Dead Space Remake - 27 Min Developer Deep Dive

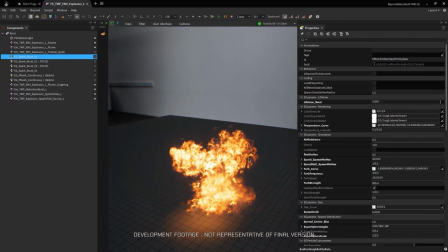749s
I'll slow this down a bit so we can see things a bit more clearly.
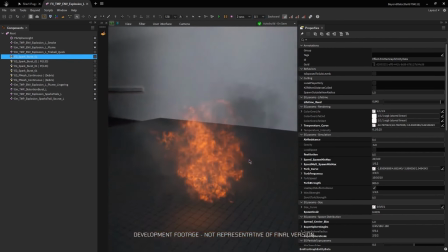753s
If I zoom in the exposure will adjust so it doesn't appear too blown out and when I back off it will readjust.
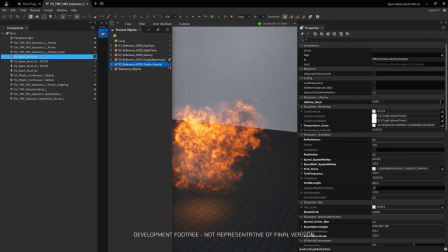761s
If I change this to a darker environment, you'll see that we don't get a crazy amount of over brightness, and we're still able to see a lot of detail in the texture.
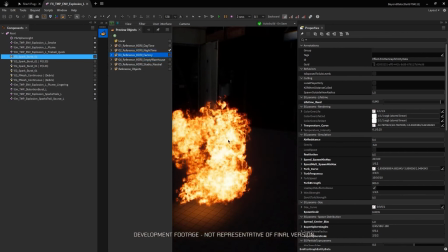770s
And finally, I'll go to pitch black. It still holds up and behaves naturally.
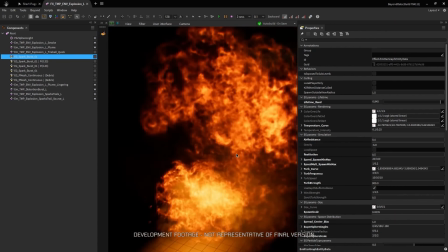775s
So this all means that we can play a lot with the lighting in our environments,
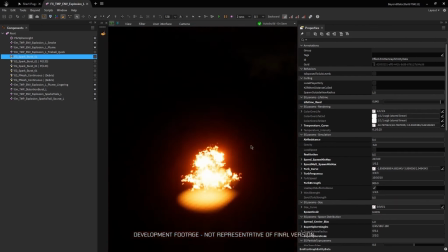780s
and the VFX will still integrate into the experience well and be legible by the player.
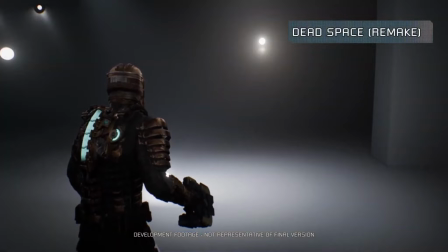788s
The final thing I wanted to show is our interactive atmospherics. So here I am in another test map.
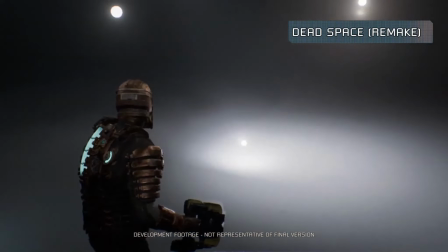794s
I have a few debug lights floating around so we can see what's happening here. I'll just back up and start one of our steam effects.
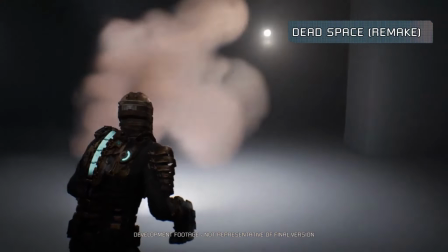802s
So what do we have here? It's a volume based 3d simulation.
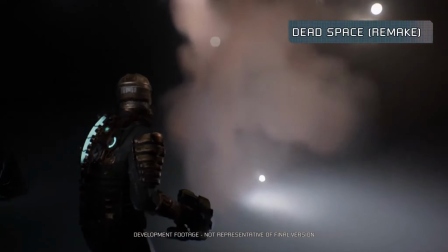806s
It exists inside a container and density and velocity values are pushed around to create what we see here.
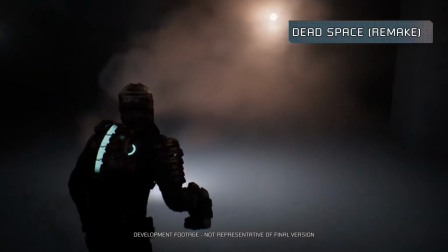814s
Something that's cool about this simulation is that it lives in the physics world, so if the player walks through it, it will interact.
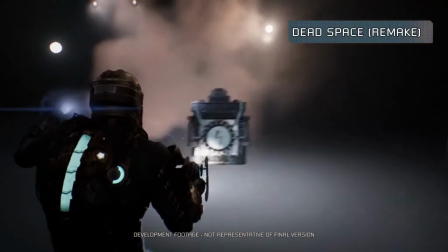822s
Also, if I pick up an object, like this battery, it will also behave quite naturally.
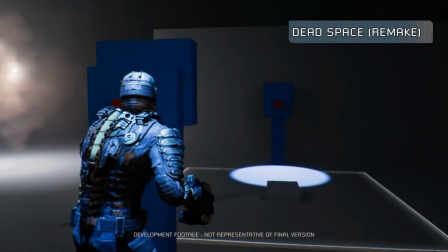829s
This will work if I spawn an enemy. I disabled its AI so it won't attack me. As you can see, the steam will collide and interact with him too.
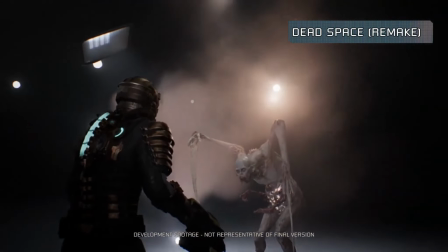839s
This effect also works quite well with our lighting and renders with the rest of the fog we have throughout our game.
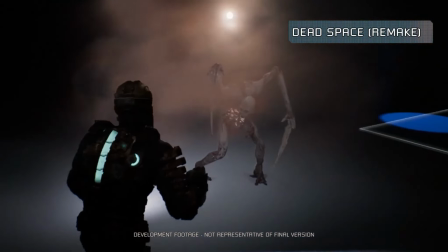846s
This can be used in a number of cases.
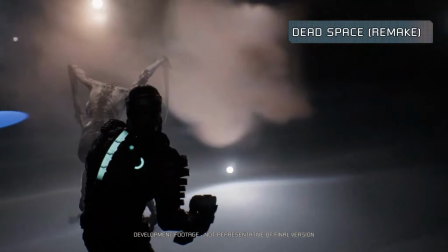849s
We can create a steam or smoke effect like this, or we can cover the floor with a thin layer of interactive fog.
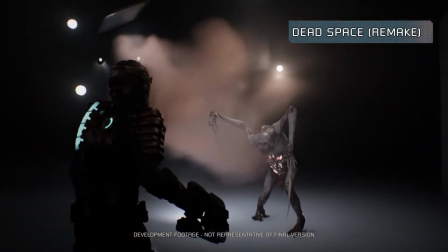856s
In some cases, we can even fill an entire room with a cool simulation like this to give us some interesting and terrifying gameplay situations.
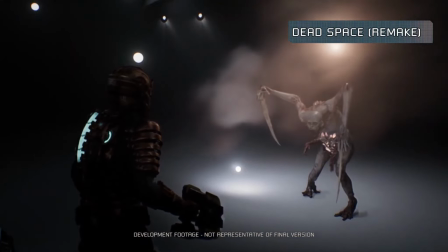866s
So thanks for watching, I hope you enjoyed seeing some of the VFX we're working on.
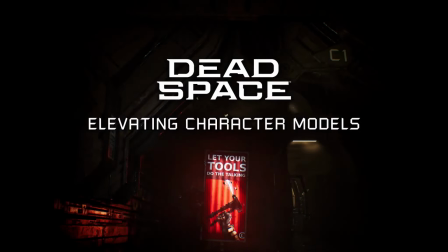870s
Hello everyone, I'm Sam Kompengla and I'm the lead character artist on the Dead Space remake. I'm here today to give you a sneak peek on how we created the Isaac Intermediate Engineer suit, the slasher and talk about our artistic process and our tools.
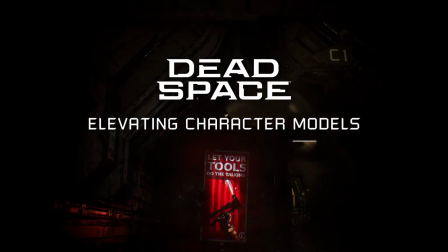886s
Before I get started I'd like to warn you that I will be showing some graphic content. There will be blood and guts, well everything that makes Dead Space so lovely.
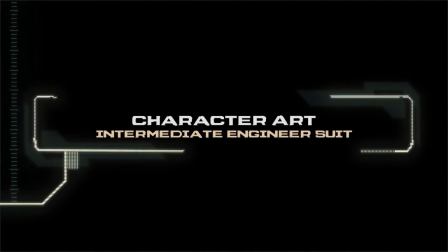898s
Let's start with Isaac Intermediate Engineer suit.
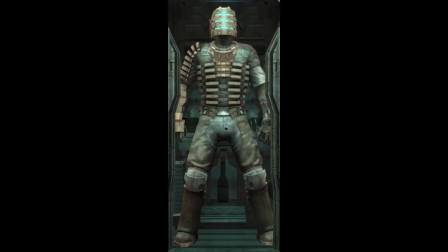901s
During the early phase of our project we took inspiration from the legacy model and we followed the rules that made Isaac's suit so iconic.
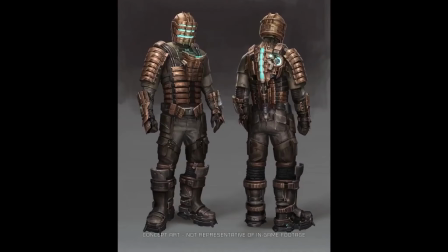909s
Looking at the ribbing that is inspired by gothic architectures and human anatomy, the three lines on his helmet and the overall layered look that reminds us this is a workers outfit and not a military uniform.
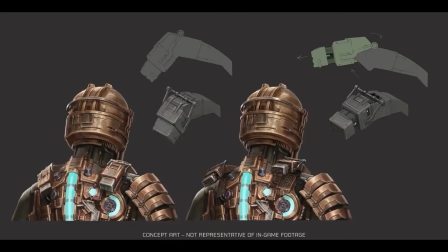924s
This was the thinking we used as we redesigned the suit for our remake. We were tempted to go in a science-fiction direction but kept the suit design low-tech, dusty, dirty and greasy. We kept in mind that the suit was produced by a greedy corporation like CEC and was built in an utilitarian way with a low production cost.
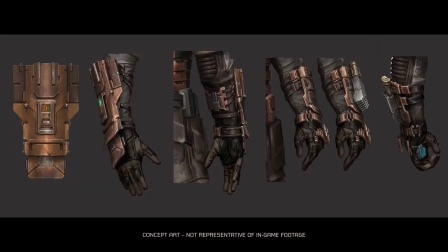945s
And so here we are with the new design making it functional and as you can see we made sure the suit was airtight at the seams to make it feel believable for use in outer space.
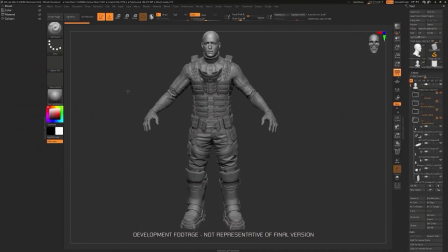958s
Here we are in ZBrush where the character model is scripted as if it was formed by digital clay. This is where we do most of our sculpting and where we spend most of our time creating the character.
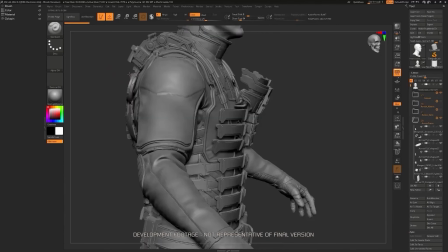969s
The head is worked in a separate file and in a different way as it is based on off Gunner's right head scan and come with all his facial expressions.
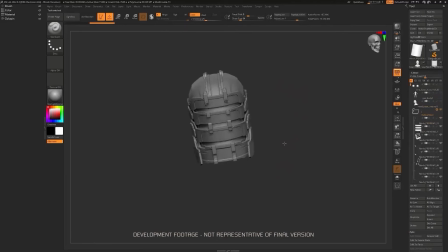980s
The helmet is worked on separately as well because of the size of the file as tends to slow us down.
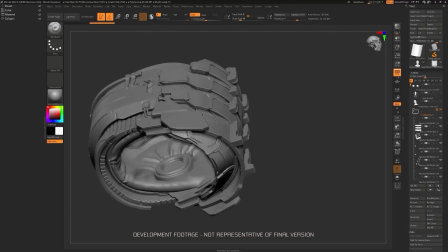986s
As you can see here we worked on the outside and inside of the helmet so it matches when Isaac removes it.
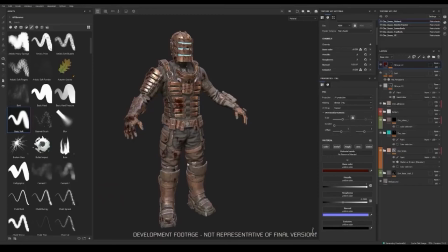996s
Since you already saw Isaac in game on the previous live stream I will use this time to take you on a tour of Substance Painter which is a texturing software.
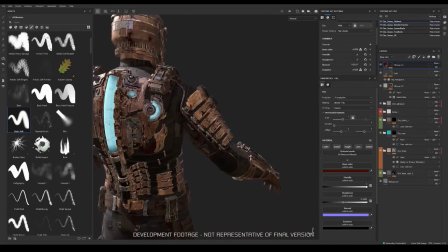1006s
There are plenty of layers to get to the final result, it goes from the base of the fabric to the dirt and many metal variations.
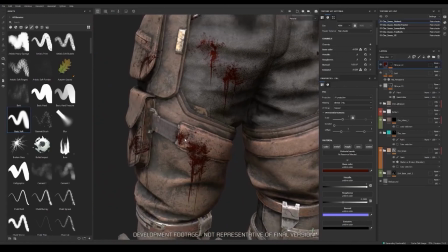1014s
This is here as well that we add micro detail like fabrics and grain. The design of the suit was purposely kept low cost.
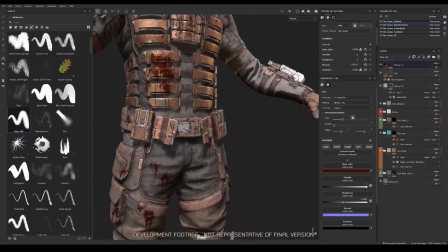1023s
We also avoided rare material like leather due to its rarity on earth in the Dead Space universe.
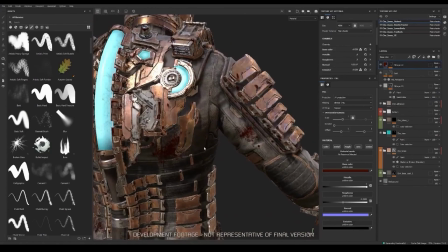1032s
We used instead synthetic material and dull metal that oxidized quickly.
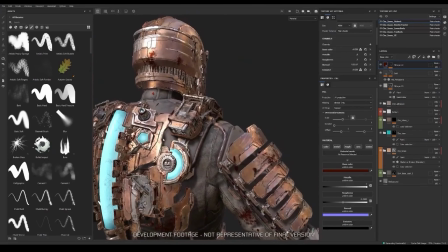1037s
We took as reference real-world miners from the surveys and And like them,
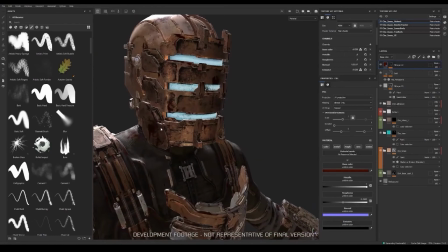1041s
Dead Space Universe Miner are given cheap outfits because company didn't equip them well and didn't care about their safety.
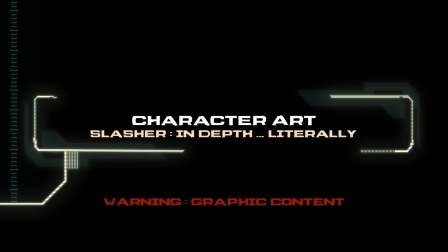1049s
Now that we've seen Isaac's suit, I'd like to show you a slasher since there is always one waiting around the corner. Or busting out of a vent.
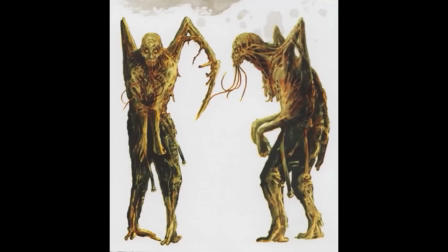1058s
We researched the legacy concept and model, taking note what made the slasher a memorable enemy with its claw-shaped arm and deformed body.
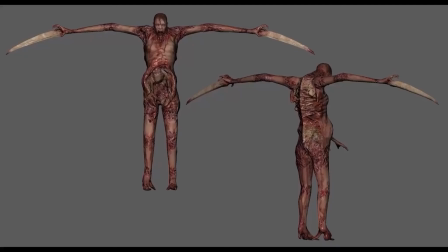1067s
not only the design itself was important to our new slasher but it was equally important to make it satisfying to dismember and peel away its layers
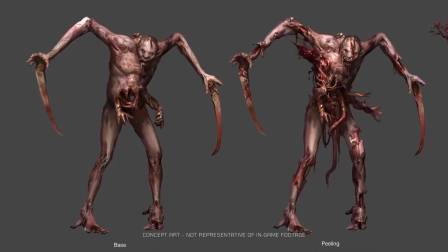1076s
here are some visual development on how we wanted to dismember the slasher from its intact state to the fully destroyed one with all the phases in between
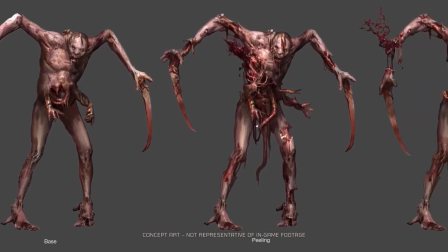1086s
some peeling dismemberment with hanging parts and finally the fully dismembered version.
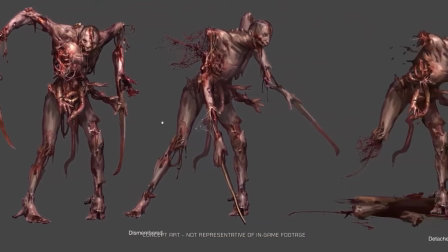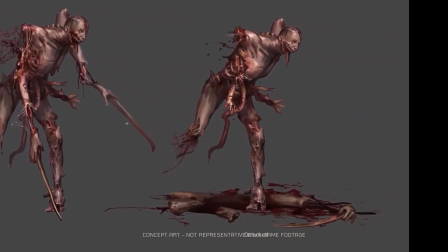1099s
So we started to think about the inside. This is the part that will be revealed when you shoot at the necromorph.
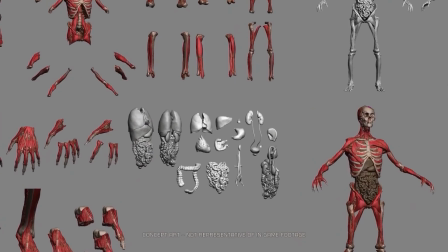1105s
Naturally we wanted to expose its internal organs since this was the base of our recipe then show it bones, muscles and fat.
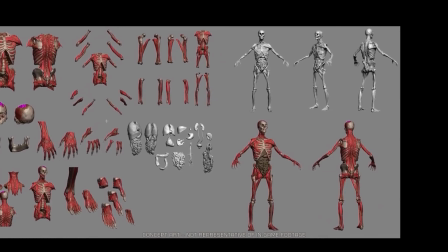1116s
We didn't wanted to see all the muscles as it's only supposed to reveal a wounded part made by Isaac's tools.
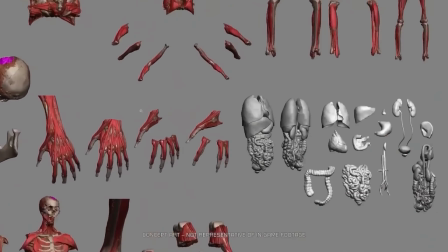1123s
The next question we asked ourselves was, how could we build a system that fit most of the necromorph?
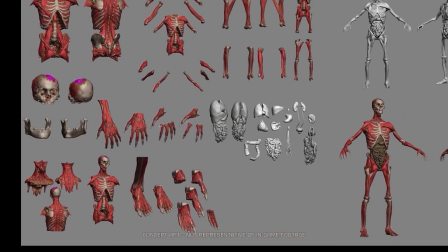1130s
Well, the solution was to cut it in pieces. As you can see, all the parts are separated.
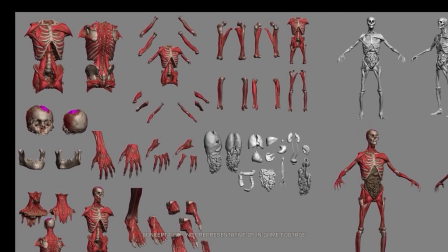1137s
This way, we could use them as we wanted, like for the brute, which is made of three humans, we can easily kitbatch each skeleton this way.
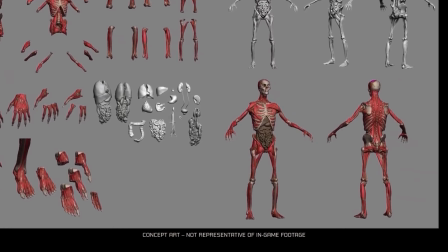1147s
All internal organs are also separated. This way, we could use them as we wish.
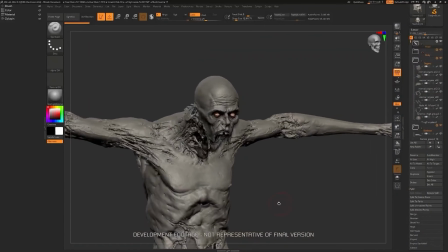1152s
Now that we covered the inside of the slasher, let's see where we are with the outside.
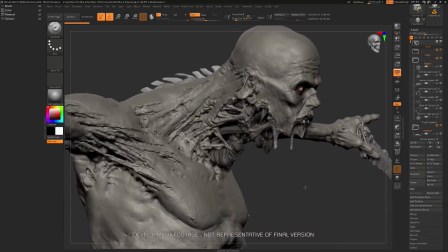1157s
We sculpted it in ZBrush, thinking about how the skin stretched and tore as the limb grew up very quickly during a very painful transformation.
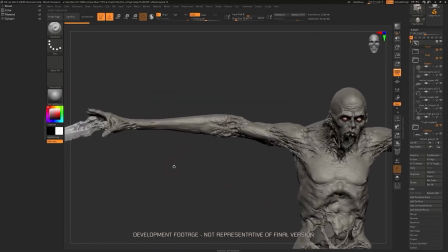1167s
The layering is important here, as well as what the open wound will reveal.
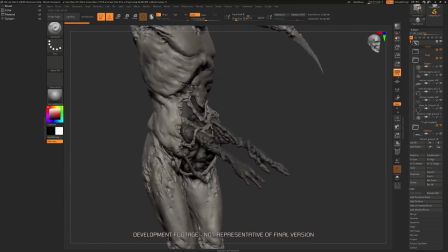1172s
We have the skin, fat, muscle, cartilage, bones, and we need to see and understand each part.
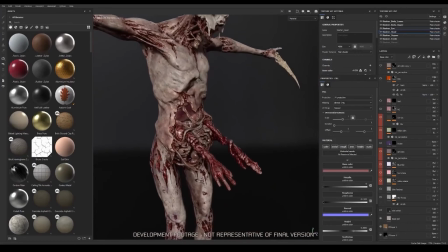1180s
Now I will jump straight into Painter.
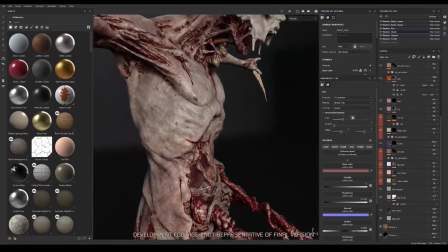1183s
Just like for Isaac and all our models, we sculpted them in ZBrush, but here the texturing and materials are more interesting.
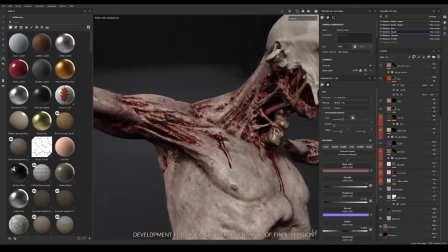1191s
First, while we are currently only showing a single skin tone, since the Ishimura is screwed by human from all corners of the galaxy,
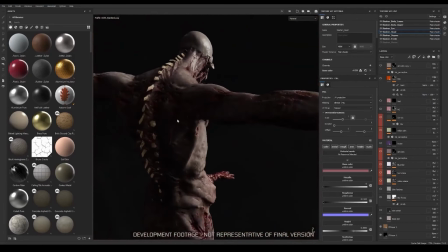1198s
it makes sense that our slasher reflect a wide range of ethnicities in the final game.
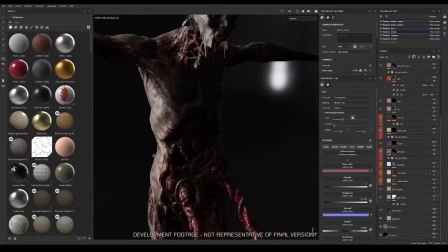1202s
You will notice that we reduce the amount of blood and dirt present before you start shooting at it to enhance the visual feedback of the peeling process.
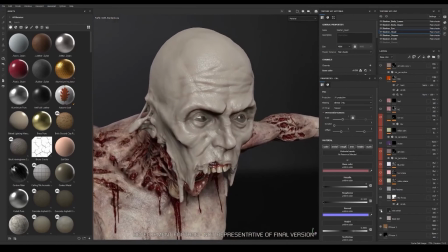1210s
Finally, let me show you how we textured this little fellow, adding layers and layers of details to make it more realistic. We start with a plain color as base and then we add some layers that will have an influence on the reflection, color and micro volumes.
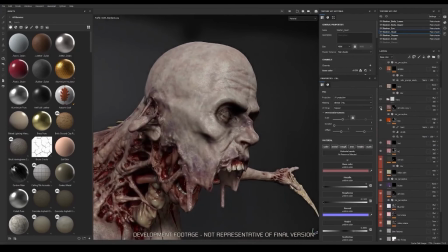1227s
We took care to think about how the wounded skin would look like bloody but yellowish when it's dried of blood.
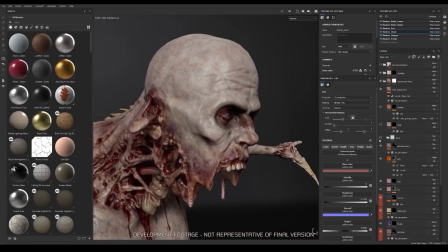1234s
Then we added some more subtle details like veins, moles, and pimples.
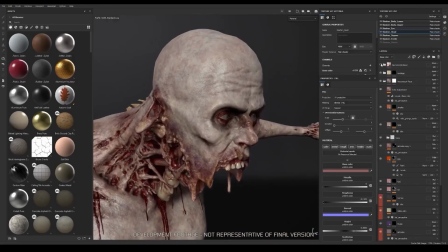1239s
And to finish, let's add, well, you've already guessed what, blood.